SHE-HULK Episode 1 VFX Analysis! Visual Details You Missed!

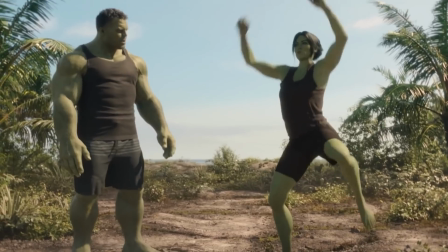(0:00)
Welcome back to New Rockstars, I'm Erik Voss, and She-Hulk Episode 1 sets a high bar to clear as it introduces to the MCU,
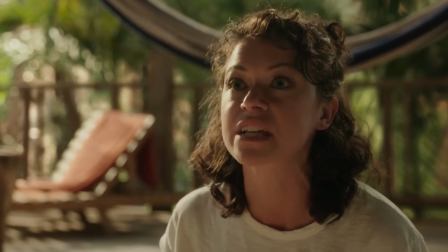(0:07)
in many ways, the most challenging VFX character to pull off, especially amidst a time when Marvel Studios' approach to VFX artistry is being critiqued.
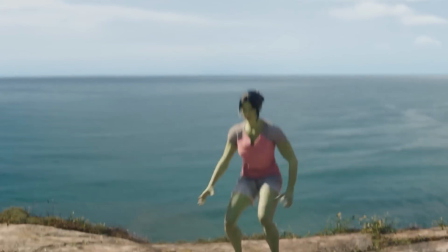(0:14)
But now that the first episode is here, I would say it mostly sticks the landing, thanks largely to Tatiana Maslany's charisma,
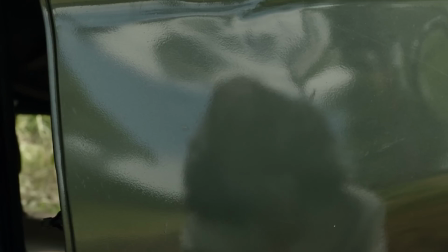(0:20)
her chemistry with Mark Ruffalo as her cousin Bruce Banner, and when you break down the visuals of this episode closely,
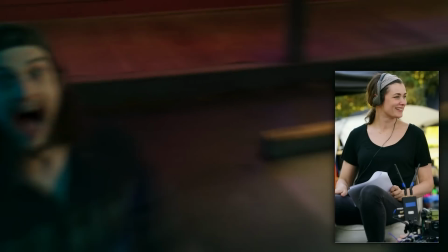(0:25)
some really clever camera work by the director Kat Coiro and a team of talented VFX artists working in tandem to pull off this illusion.
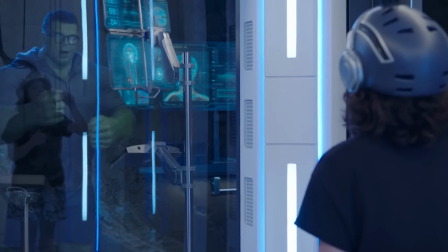(0:33)
So let's go back through this episode to discuss these visual maneuvers, how they manipulate the psychology of the viewer, and how well each of them work.
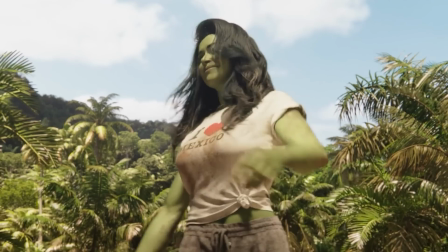(0:40)
It's not all of them do, but that's okay. We're still grateful to have shows with green characters to talk about.
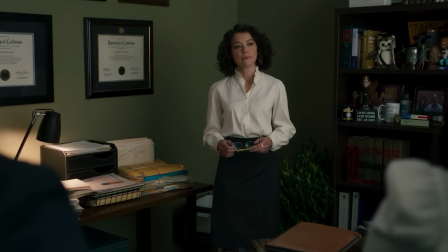(0:44)
She-Hulk Episode 1 starts with Jen Walters practicing a closing argument, then flashes back to her getting her powers.
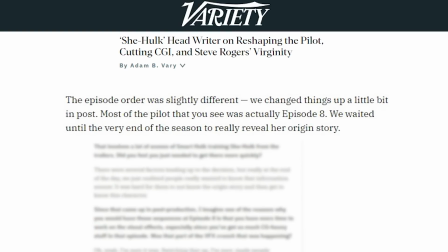(0:50)
Actually, head writer Jessica Gao revealed to Variety that most of this pilot flashback was going to be in Episode 8,
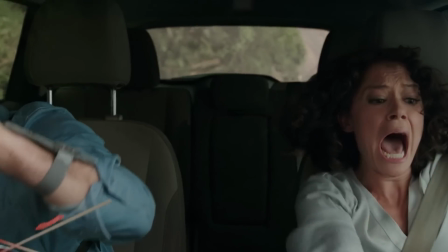(0:56)
but they decided late in the process to move up Jen's origin story earlier in the season.
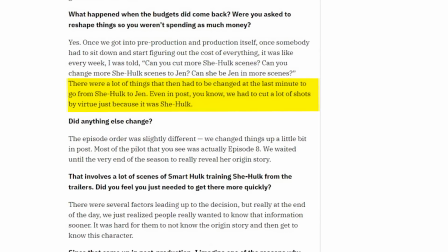(1:01)
Gao said that led them to have to cut around and remove many shots of Jen hulking
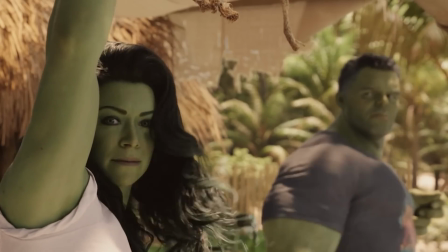(1:06)
out in Episode 1 because there was now no way for the VFX artist to finish those shots in time.
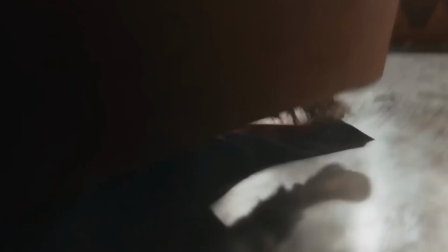(1:12)
While this change leads to some oddly edited action with She-Hulk in this episode, it's pretty cool to find all the clever ways that they worked around it.
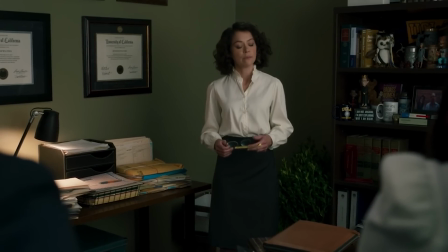(1:19)
Like, notice the prominence of the color green in the set design for the first 5 minutes.
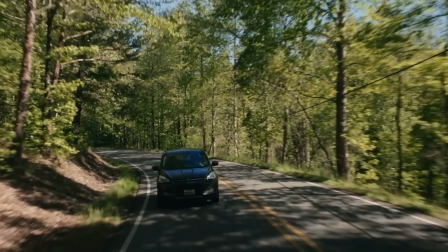(1:24)
The walls of Jen's office are a pale green, the lush wooded area they drive through, and the color of her car,
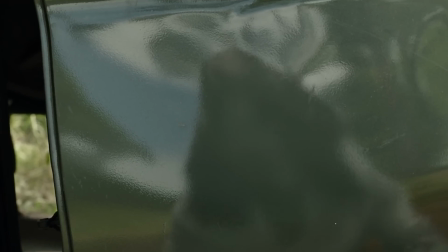(1:30)
so that when she takes in Bruce's blood, we initially see her vague reflection in the dented green car door,
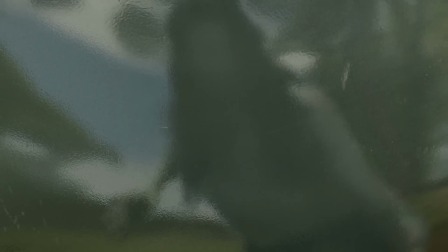(1:36)
forming a kind of green colored funhouse mirror to mask her actual physical transformation.
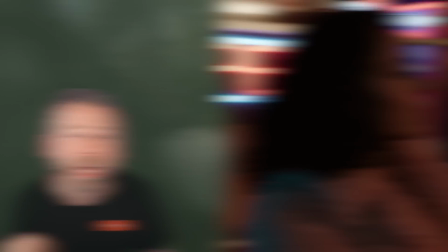(1:42)
But the first close-up we get of Jen as She-Hulk comes when she hulks out on those skeevy guys outside the bar.
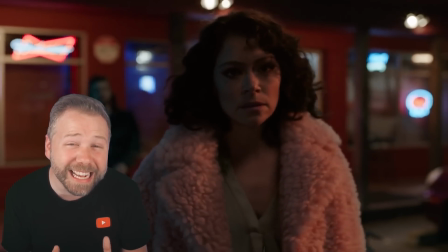(1:47)
This is an incredibly tightly edited 7 seconds. Check it out.
Oh, what? You too good to talk to us?
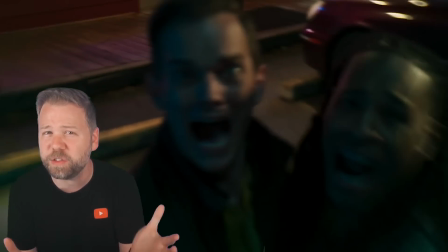(1:57)
Yeah, notice how we hardly have any time to take in Jen's new superpowered form, which is just unusual for this genre.
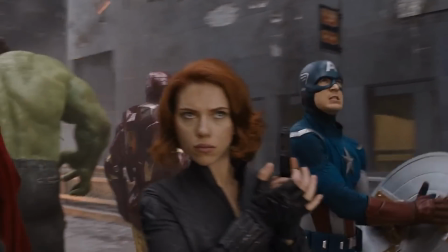(2:04)
Whenever Marvel reveals their new heroes for the first time, they love to slow things down and just take their time,
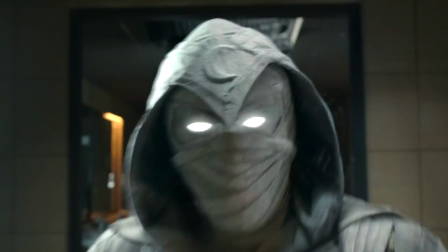(2:10)
like the mighty Thor, Jane Foster in Love and Thunder, Moon Knight in the bathroom in Episode 1, Sam Wilson as the new Captain America in the season finale of The Falcon Winter Soldier.
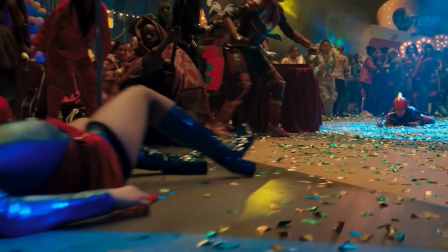(2:18)
Even Kamala Khan got kind of a slow motion leap with her embiggened hand in her first episode, but here it's like, no, don't look.
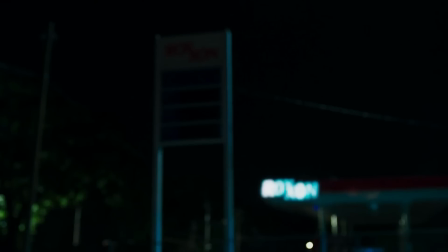(2:25)
It's barely 2 seconds before Jen gets tackled. And by the way, she gets tackled by Hulk.
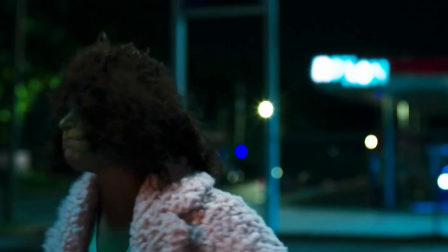(2:30)
Even that happens so fast, it's hard to tell that it is Hulk tackling her. But that said, the brief frames we do see of Jen, the VFX artist did a really good job with her face.
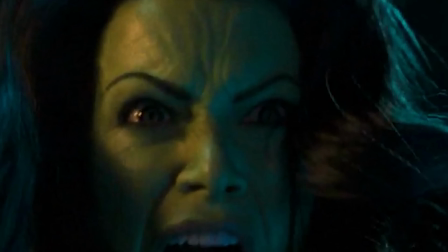(2:38)
Her brow is furrowed in rage, little wrinkles over her nose, her head is sweaty. There has been a ton of talk about She-Hulk's appearance, her face, her height, the musculature of her form.
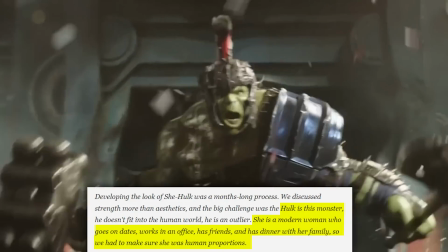(2:48)
The director Kat Coiro told Screen Rant that unlike Hulk, a character who can look like a monster, She-Hulk has to fit into the human world.
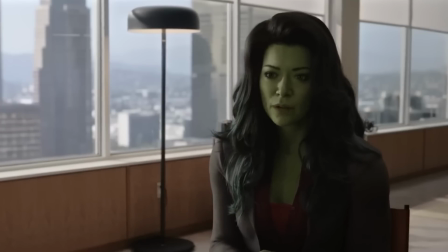(2:56)
She goes on dates, she goes to work. To pull off creating this character in this physical space, they used a stand-in, Malia Araya,
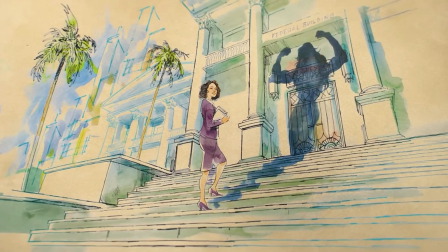(3:03)
who is 6'7", and when it came to She-Hulk's silhouette, instead of looking at bodybuilders, they based her on slimmer,
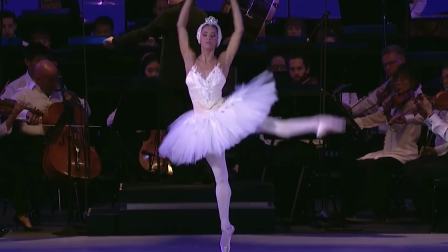(3:08)
yet still super strong Olympian athletes and ballet dancer Misty Copeland. But there's an added challenge with the creation of She-Hulk's face.
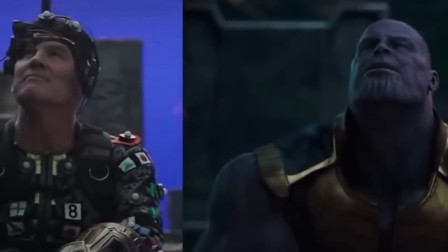(3:15)
Actors like Mark Ruffalo and Josh Brolin have heavy jawlines and just very specific facial features
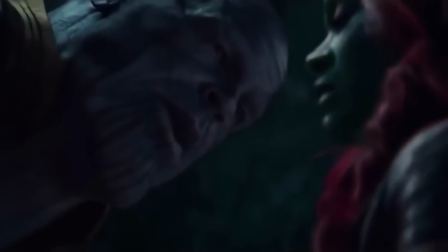(3:21)
that allow them to be mapped onto a non-human skull and still retain the essence of their facial performance.
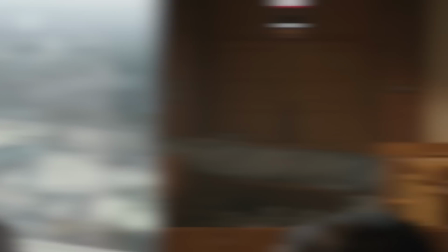(3:26)
But with She-Hulk, Jennifer Walters can't look like a Cro-Magnon. She must retain Tatiana Maslany's attractive physical features. And this challenge is compounded by viewers like us being so accustomed to seeing female characters on screen wearing foundation and makeup,
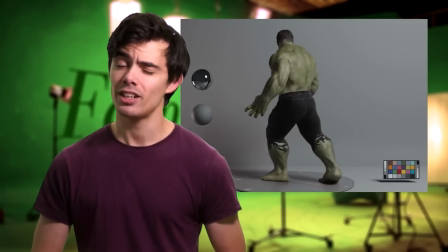(3:39)
smoother surfaces, which is a huge problem when you consider that VFX artists tend to rely on those kind of imperfections,
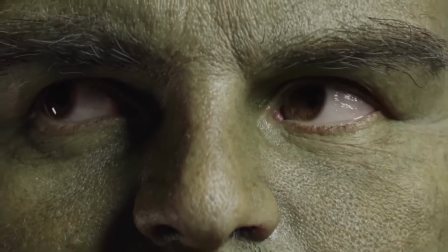(3:45)
blemishes, bumps, wrinkles, and stubble to heighten the photorealism. It's really hard to make just a smooth surface look photorealistic.
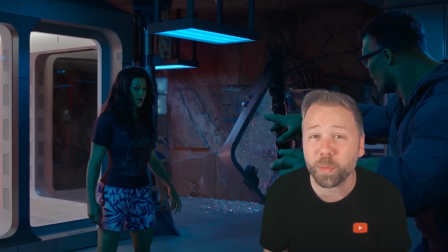(3:51)
But again, in this episode, they work around it in some really interesting ways.